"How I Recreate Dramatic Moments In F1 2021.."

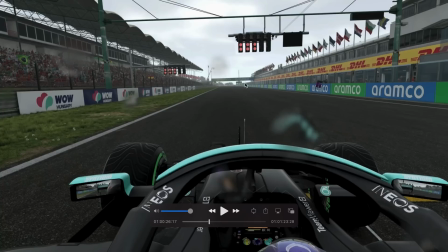And then I just like did a normal start. The reason being is that I could take these starting lights here,
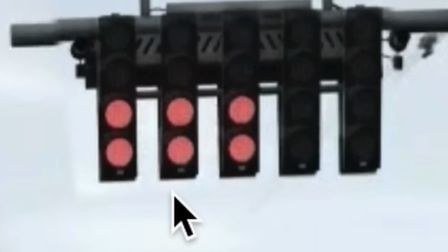and you can actually see, if you look very, very closely, there is, you can see a little line there where you can see I've edited it in.
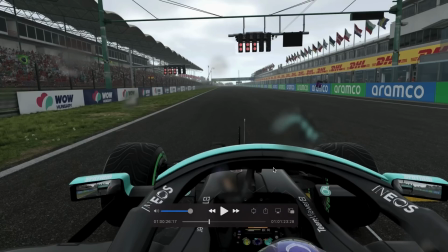But yeah, I was in like the same position, so it was really easy. I literally just got the gameplay from the second race where I actually was doing the start of the race, and then just cut out a little box around the starting lights, cut around another little box there,
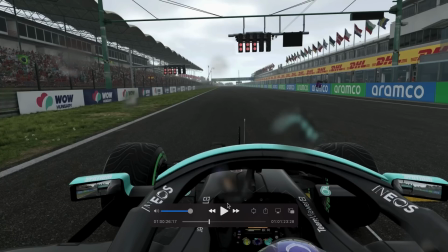and there we go. I have my starting lights. It took quite a while actually to sync it with the commentary and also my gameplay of me starting here. That was very fiddly, probably the most difficult part, but I did that nice and easily.
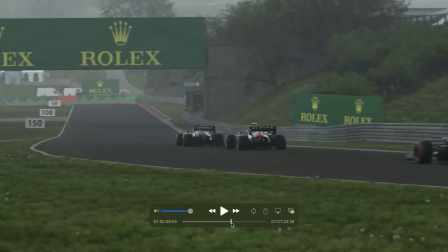And then all I had to do for the second part, I then went into another Hungary race where I was George Russell.
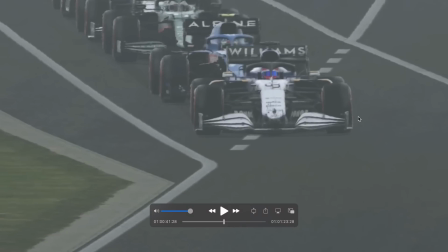and I did like dry weather but cloudy, as if it had just, you know, finished raining. And I got the right orders. There's Ocon, Vettel and Latifi. Those three were in the right order. And then I had to brake check people,
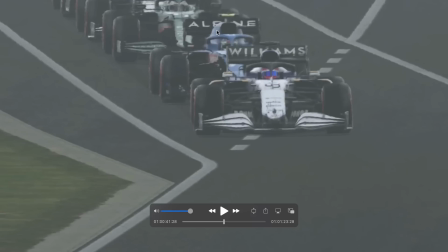so that loads of people get front wing damage and come into the pit lane, which actually took a very long time. Probably wasn't the easiest way to do it. I then went around.
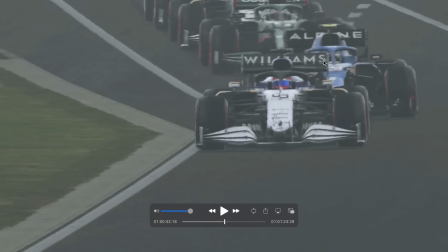I then went down the main straight to the pit exit, and I was just sat there for a while waiting for them all to queue up in the pit lane. And then when I was ready, I just left, and then this is the shot you're seeing here. You might be noticing it's quite zoomed in, and that is because these are literally the only cars that actually did pit.
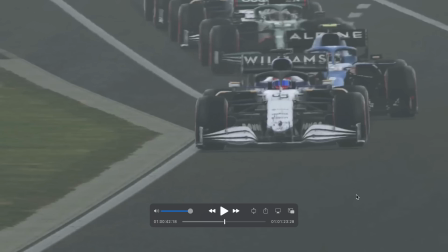But obviously wanted it to look like the whole grid had pitted pretty much.
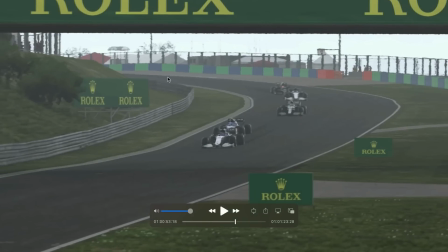So I just kind of zoomed in just to try and, yeah, you sort of see it there. But just to try and, you know, just sort of hide a little bit.
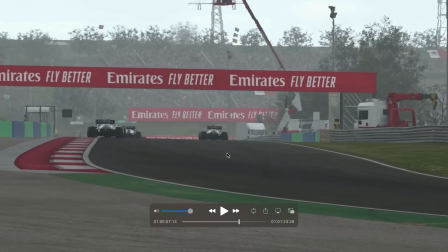And then all I had to do was just drive slowly to let them pass. Because obviously in real life, Russell had to let those cars pass.
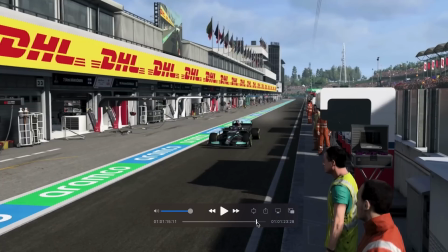So obviously that bit was pretty easy. And then I just went into another race once again.
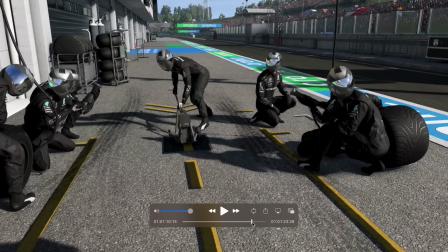This time it's sunny, and I just had to go as Hamilton on the inters and just pit for mediums just to get that shot there. So yeah, that is how I did the Hungary one. So now I will show you how I did the Abu Dhabi one,
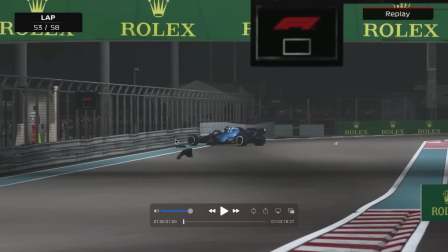which I think is my personal, out of all the ones I've done, I think this is my favourite one in terms of the finish result. And yeah, I think at the time it was like the most complicated one I'd done. So the first thing I did, I went into a race as Latifi. This bit was actually pretty simple in terms of like the sort of planning it.
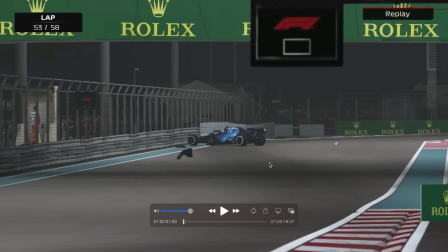Literally, I just had to go as Latifi. I went on the hards and I went behind Schumacher, and I just had to follow him through this section and then spin here.
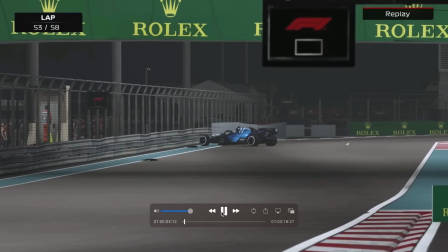It took very, very many flashbacks to actually get a close enough crash.
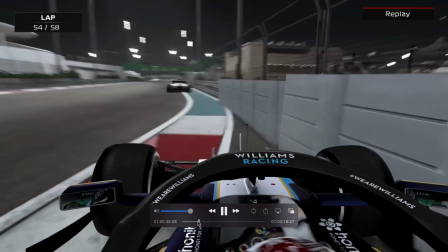And yeah, here we go. Here we've got a replay. I was happy with that. And I was stopped in the right part of the tracks that, like, when the camera went to me as Latifi, it would kind of look similar to real life.
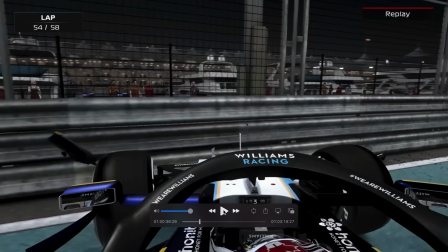In fact, I actually remember I flashbacked so many times to get this crash right that every time I would flash back into the same place, my car would literally drop like from the ground.
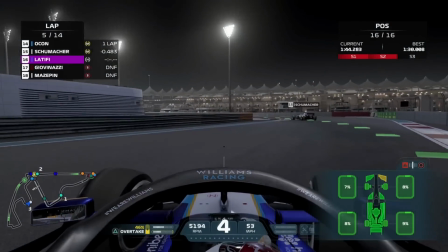Like, it was like a few inches up in the air and it would drop onto the ground. And then that caused me to like pretty much spin. The same has happened to Schumacher.
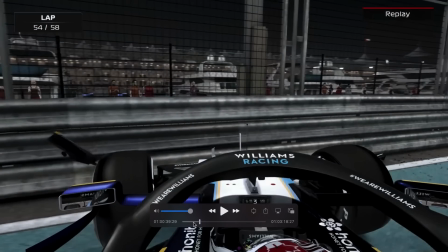I'll drop a little clip of it in here. But yeah, that was weird. And then I just went into another quick race where I was Verstappen just on the hards,
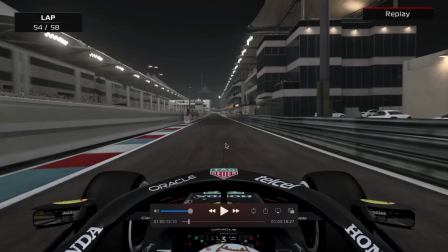and I just went into the pit lane for the softs, literally just to get that shot, just like they did in real life.
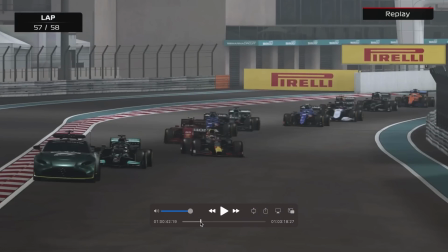And then I went into another race 3 now already, and I just had to cause a safety car, and I was Verstappen at this point there. Now the thing with this game is that you can't get a safety car in like the last few laps of a race,
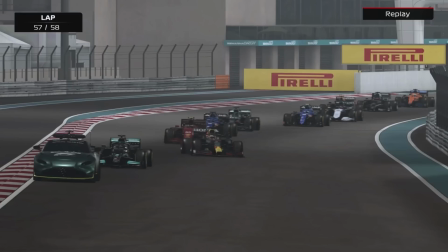even if like, on, you know, the second last lap there is a massive incident or something, there will just never be a safety car. So obviously this, I had to kind of pretend that this was like the second last lap going into the last lap, but it obviously wasn't. It was just like the middle of a race. So yeah, I was Verstappen.
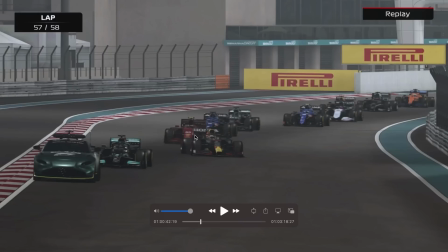I don't know how accurate that order is, probably not very accurate, but I just needed it so that Bottas and Perez weren't right behind me because they weren't in real life.